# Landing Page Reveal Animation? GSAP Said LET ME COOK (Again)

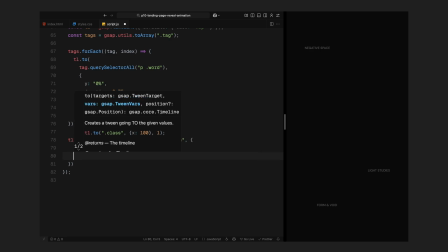Then we move on to the intro title animation, I animate each character of the intro title into view from above using a stagger for that flowing wave-like effect. After a pause, I animate all the characters except the first one back down and out of view. This makes room for the auto title to take over.
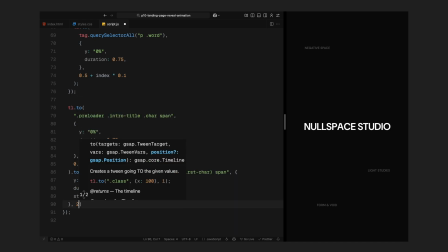Next, I bring in the Outro Title characters, animating them downward in a similar fashion, again with a slightly different stagger.
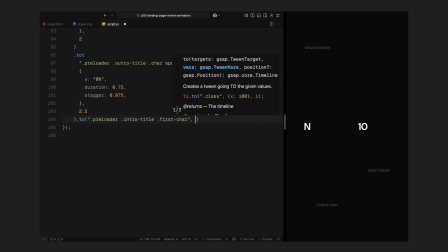Then I animate the first character of the intro title, shifting it horizontally to its final position on the right. At the same time, I also shift the Outro characters slightly left.
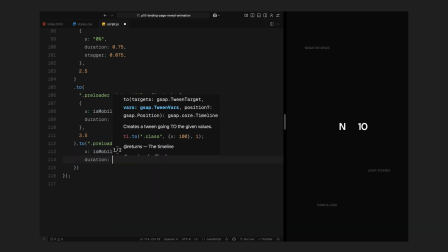Next, I'll animate both the Intro Title and Outro Title's final properties, like font size, weight, scale and position.
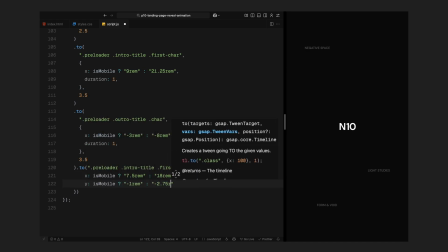You will notice this matches what we have already preset in the split overlay. This is the same place I manually positioned it for the split overlay text elements earlier. This mimics the moment in the demo where both text elements come near towards the center and settle into their split state positions.
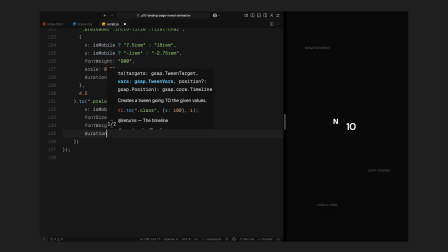And here is the key part, as soon as these final moments finish, I immediately clip the preloader so its bottom half is hidden and I clip the split overlay so its top half is hidden. This sets us up for the next move where both layers will slide apart and create that seamless split. At the same time,
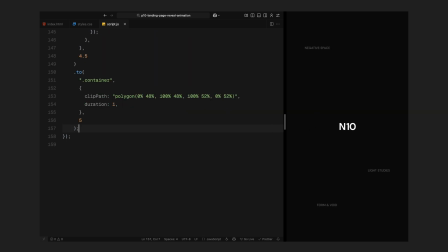I also start revealing the container underneath by animating its clip part slightly open so we can see just a silver of the main page content in between the split. Next I animate the tags out, sliding each one back down the same way they came in. This clears up the screen for the next transition. And now comes the big move, the actual split animation.
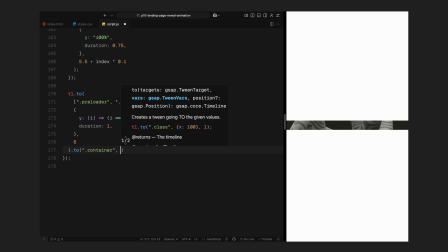Here I animate both the preloader and the split overlay vertically in opposite directions, one moving up and one moving down.
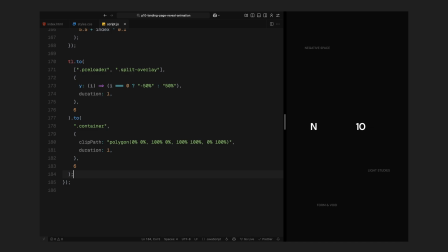Because we have already clipped each half, it creates that clean tearing effect you saw in the demo.
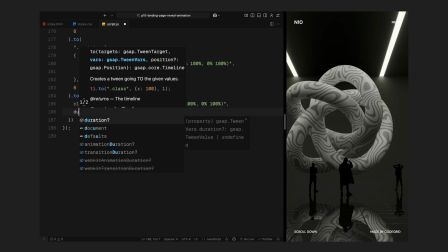As that happens, I expand the container's clip path fully so the entire main page content becomes visible underneath.
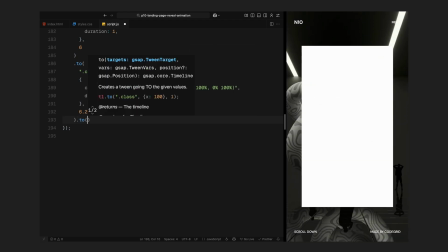Then I animate the center card. At first, the card is completely hidden using clip path and then it slides open from the middle outward. Finally, I animate the characters inside the card title one by one, upward into view just like we did with the intro text earlier.
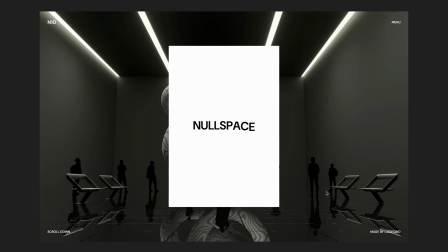And that completes the entire reveal sequence. The timing, stagger and positioning are carefully tuned to match the energy of the original reference side while keeping it clean and smooth. Hope you found the video helpful, see you in the next one.